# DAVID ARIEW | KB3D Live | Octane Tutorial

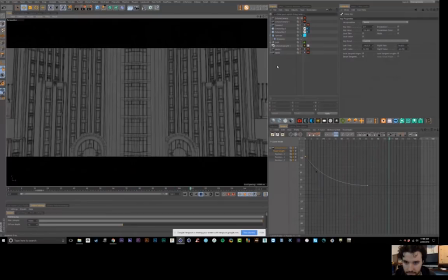2977s
And then adding in a little bit of camera shake really helps sell the weight of it.
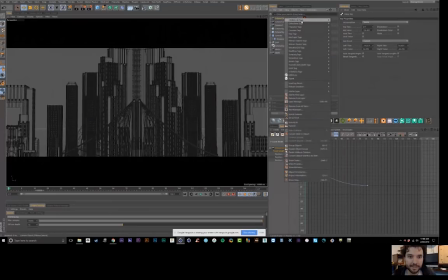2985s
So if I just right click and go to this basic ass tag called vibrate, I can pop on some rotation, and I just want like 0.02 or let's do 0.05.
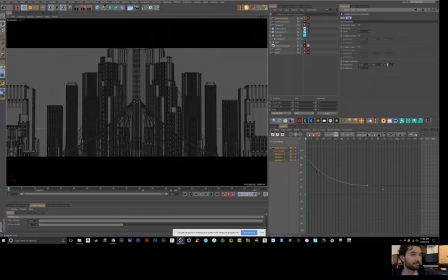2998s
I want more on the Y. I don't know if I necessarily want any of the Z because that's more of the roll axis. So maybe I'll keep that at 0, but just that little bit. And I want maybe a frequency of like 15. So this is times per second. It's like wiggle in After Effects, but just that little change.
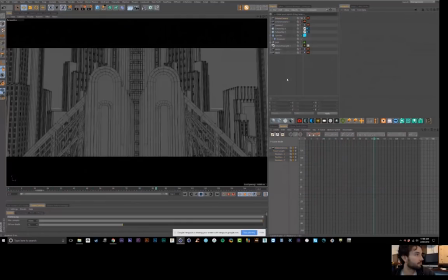3015s
Do you feel that weight a little more?
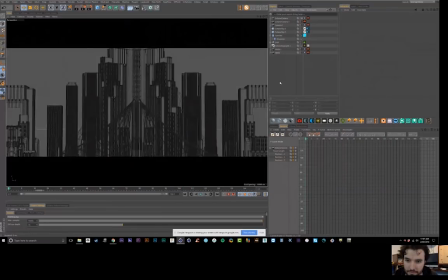3019s
And then, one final thing that I might do to change this up and not make it like so much like the original is, say I start, so I can come to my coordinates here and pan up and down.
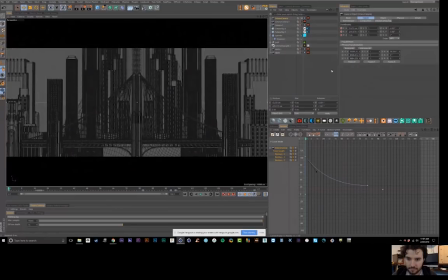3032s
So say I start panned a little bit downwards here and set a keyframe and then come to the end.
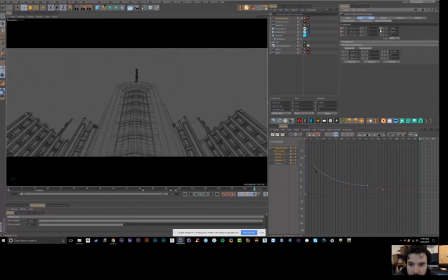3038s
And then we could look up at the building here, right? So now that's obviously wrong, right?
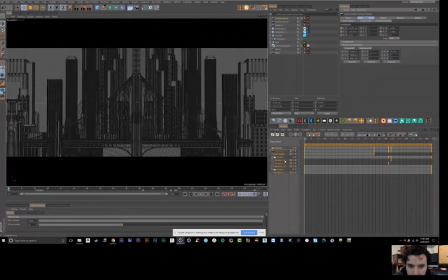3046s
So you want that to only happen towards the end. So I'll come back in here and go to my rotation and, set these both to E's here. And then, so at the end, we want it to come in. So something like that. Let's see, this might slam in a weird way.
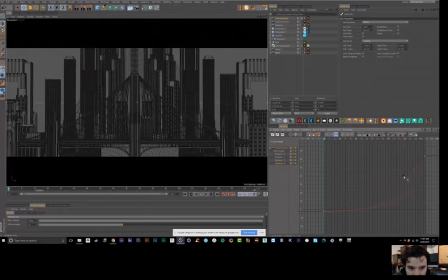3068s
See, it's just going to like skyrocket there. So that's not what we want either. So we have to play these values kind of against each other a little bit.
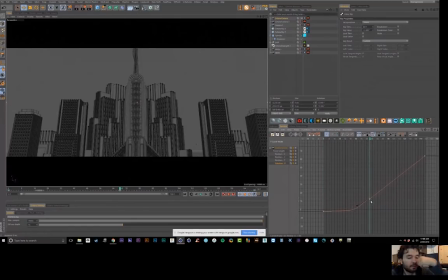3075s
And we could maybe set a third keyframe here so that it stays level until around here.
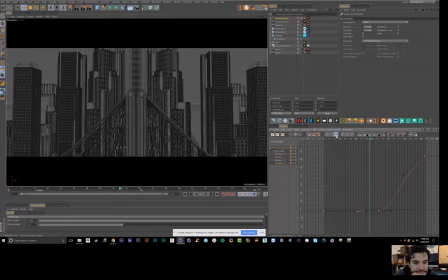3081s
So let's just grab all these and hit this here. So maybe it's more like that. And then this one, I try to keep these like in line rather than, because having these weird S-bends will create an inconsistent motion. I want this to kind of level out to where it's moving linearly towards the end.
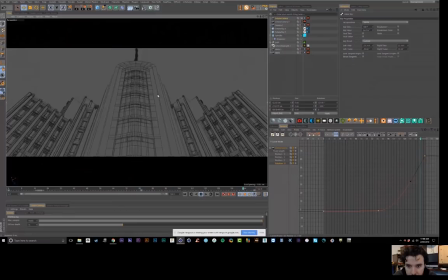3100s
So now we're pivoting and doing that kind of thing, which is kind of cool.
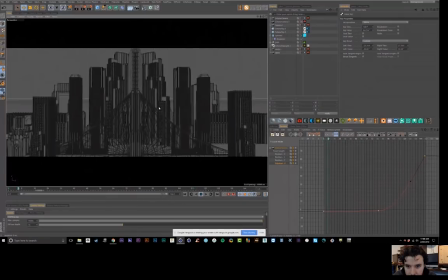3105s
It's not exactly what I'm trying to get. I've got one from last night that I created that I think is more interesting. Let me see if I can find it. Not this guy.
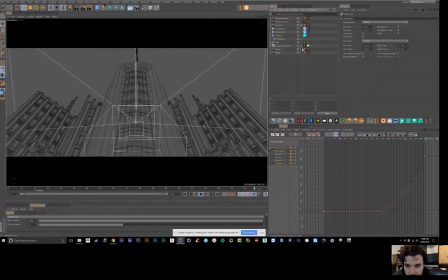3115s
No, that's the one I just did. Well, it's cool seeing you build this and seeing how much, just testing there is.
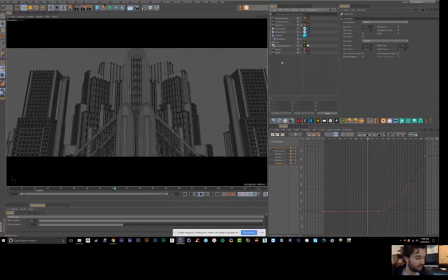3125s
And how often I think this is the one that I made last night. This one kind of pivots a little more naturally around, like reveals this building a little bit earlier and stays pivoting on this. You want to kind of keep like whatever object you're trying to highlight. Say it's this building.
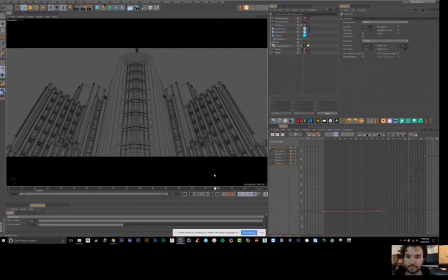3144s
I want to be pivoting, like not falling off of it. So at some point we're like moving forward, and at some point we start to find the next thing that we're going to pivot on, and we kind of stay focused on that. So it's a play between moving in Z and rotating the tilt, essentially.
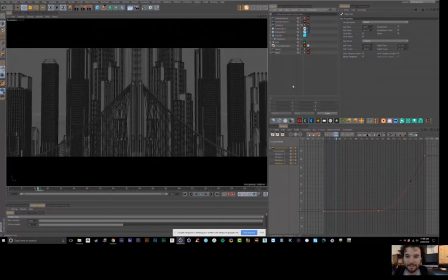3163s
Super cool, man. Cool. All right, so let's move on from the camera animation stuff.
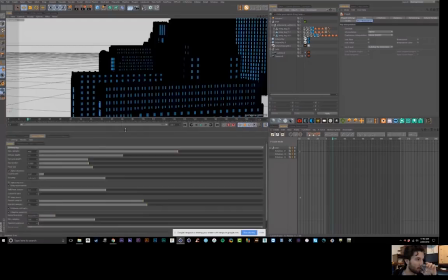3169s
Okay. So let's bring back our Octane window here, and I'll fire this up.
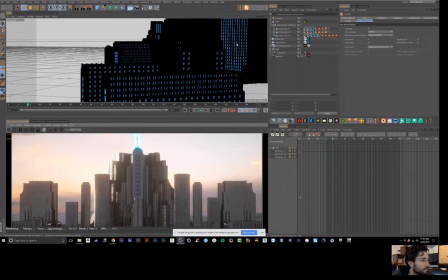3175s
So I've kind of stripped this scene down because the load times do get a little bit heavy with all of the buildings in there.
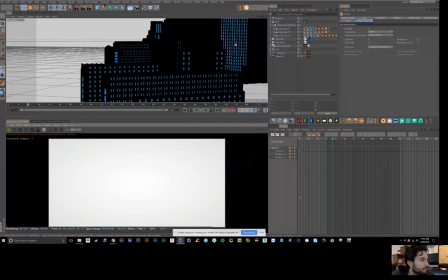3184s
Probably like we would have to sit around and wait for like a minute. So I just kind of took that down to some degree. And in this case, I've got a similar thing where, and let's find this shot in the edit real quick.
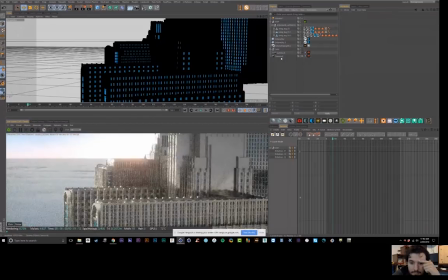3199s
It's like a long lens orbit essentially.
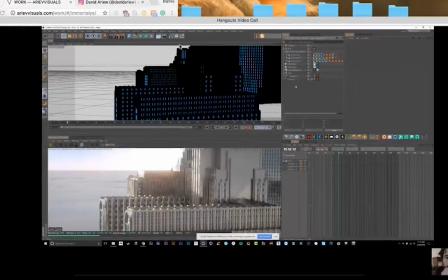3201s
So yeah, this is just a little bit on texturing, and honestly, I think I copped out on the texturing on this building.
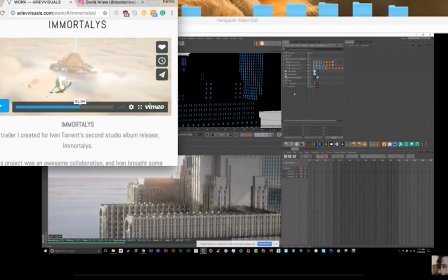3209s
I found it's really freaking simple on this one.
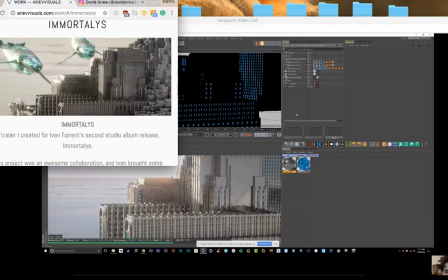3213s
So I'll show a little bit more of a complex texture that I think looks even better that I made maybe last night.
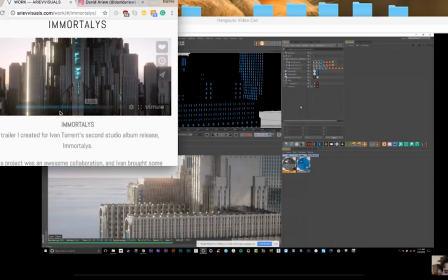3220s
But this one I just jammed through and found something that was good enough. And that's actually a note I wanted to make on the last one too.